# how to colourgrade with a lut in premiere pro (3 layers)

Yes everyone, it's me Ziah Media, and today we are here with a color grading video, and I'm going to show you how to color grade on Premiere Pro today with a LUT. And every time I use a LUT, I'm going to drop it in the description so you guys can go download it. But anyway, let's get straight into it, and let me show you how to color grade.
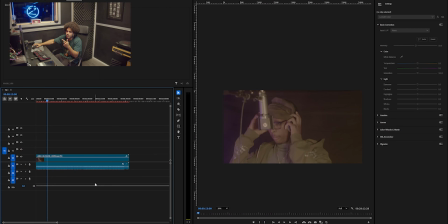(0:21)
We're going to get straight into the color grade. We've got a clip here on the canvas. This was shot on a BMPCC 6K G2 with a Rockinon 35mm lens. Yeah, and it's given us this result on B-roll. We're gonna go into the footage, we're gonna add 3 adjustment layers.
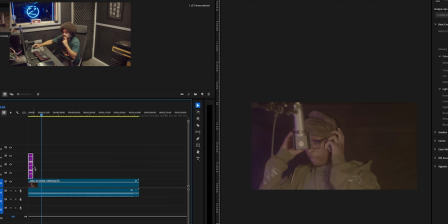(0:40)
1, 2, and 3. We're gonna move this up all by 1 so there's a space on video line 2.
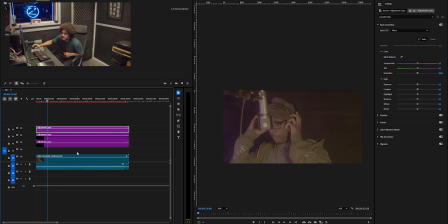(0:49)
So we've got 1, 2, and 3 adjustment layers. Let's go into the first adjustment layer and apply a LUT. The LUT we'll be using is my LTR Cine LUT Rich CG, which you'll understand why it's a Cine LUT Rich, because it gives that rich dark tone. And the reason why I'm using this is because I want to create an infinity pool, like an infinity pool of darkness in the background, and have him and the microphone really bright with a slight magenta on the side.
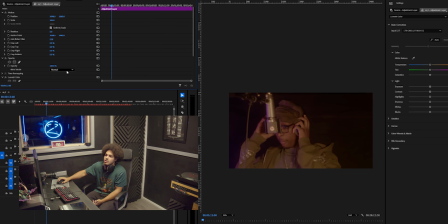(1:22)
So that's the first layer. And then we're going to come into the effects controls and we're going to bring it down to where we see fit. 65. 70 is too much.
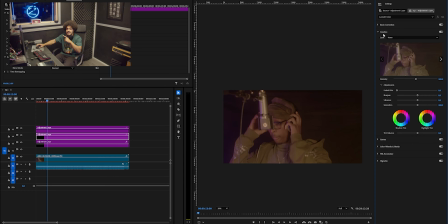(1:35)
And on the second layer, we're going to go straight into the creative and add SL Big LDR. HDR gives it too much darkness. LDR pops the brightness a little bit, but still holds that darkness.
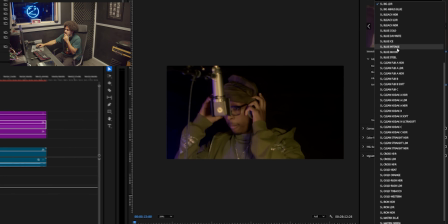(1:51)
Boom. And you'll see the difference between the two. SL Big HDR.
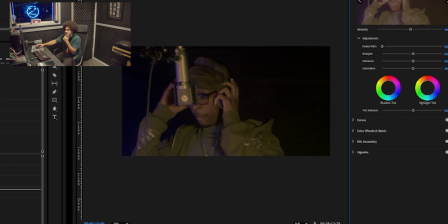(1:57)
See? Bit duller, less brightness. When you have the intensity at 100, I feel like it gives the LUT a really fake feel.
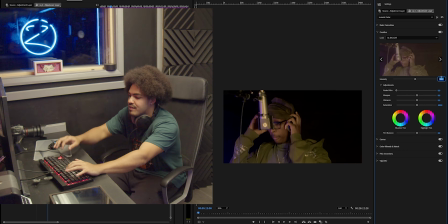(2:07)
So I like to drop it to 50 first, see what it looks like.
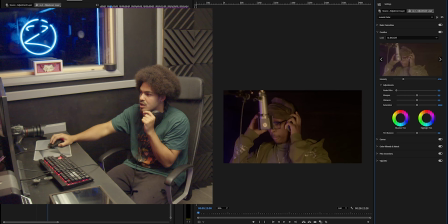(2:12)
Still a little bit too fake for my liking, so I'm gonna drop it, keep on going, 35, the 40 mark is nice. And then we're gonna take back on the opacity as well in effects controls.
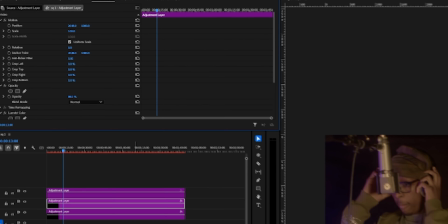(2:28)
Slide it down to around 80%. So now we're gonna check.
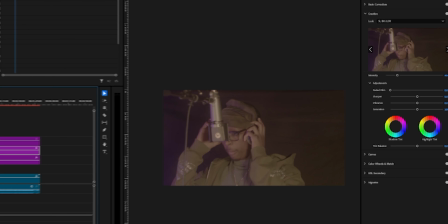(2:35)
Take this one off. Take this one off. The beginning. Boom. Boom. Now this is where things get technical on the third adjustment layer,
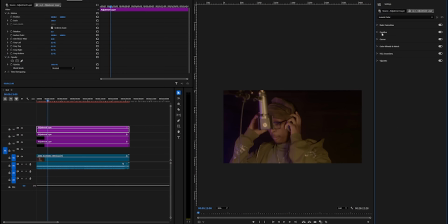(2:47)
because we will not touch the LUTs anymore or the creative.
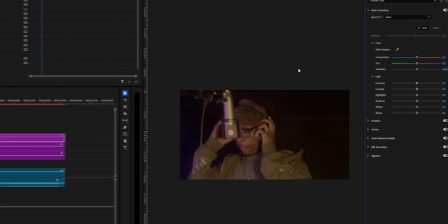(2:51)
We're going to come into basic correction, miss the white balance, miss the temperature, miss the tint, miss the saturation, and we're going to go straight into the exposure. For the exposure, because like I said, I want it a little bit brighter, we're going to come with the brightness and probably take it to 0.5.
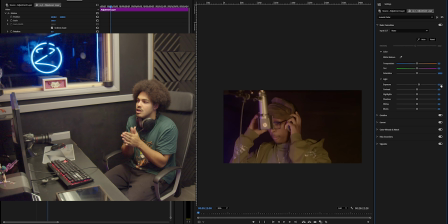(3:06)
Not too much where it gets overexposed, but just enough to brighten everything up. Even if we do overexpose, I've got a little trick for you guys, which this video 2 line, why we keep 3 at the end.
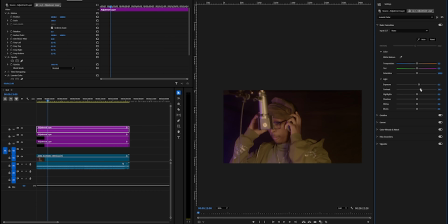(3:21)
Let's carry on. Contrast. So normally we bring it up, but some scenarios we bring it down. This one we're bringing it up. So we're going to look here into the highlights, bring up the highlights because I wanted it to be brighter on his skin.
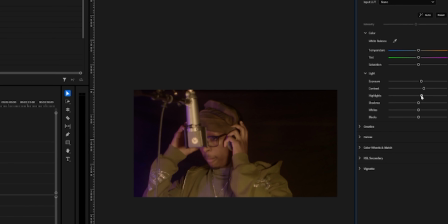(3:38)
And most of the highlights in this video are all on the jumper and the skin and the microphone, as you can see. There's not many highlights in the background apart from the left side of the video, which is over here,
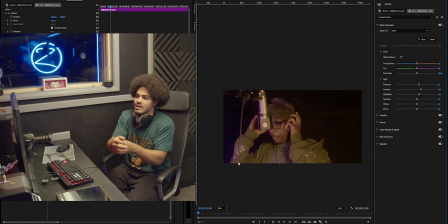(3:53)
because I set up a light which had obviously the purple magenta vibe that I wanted.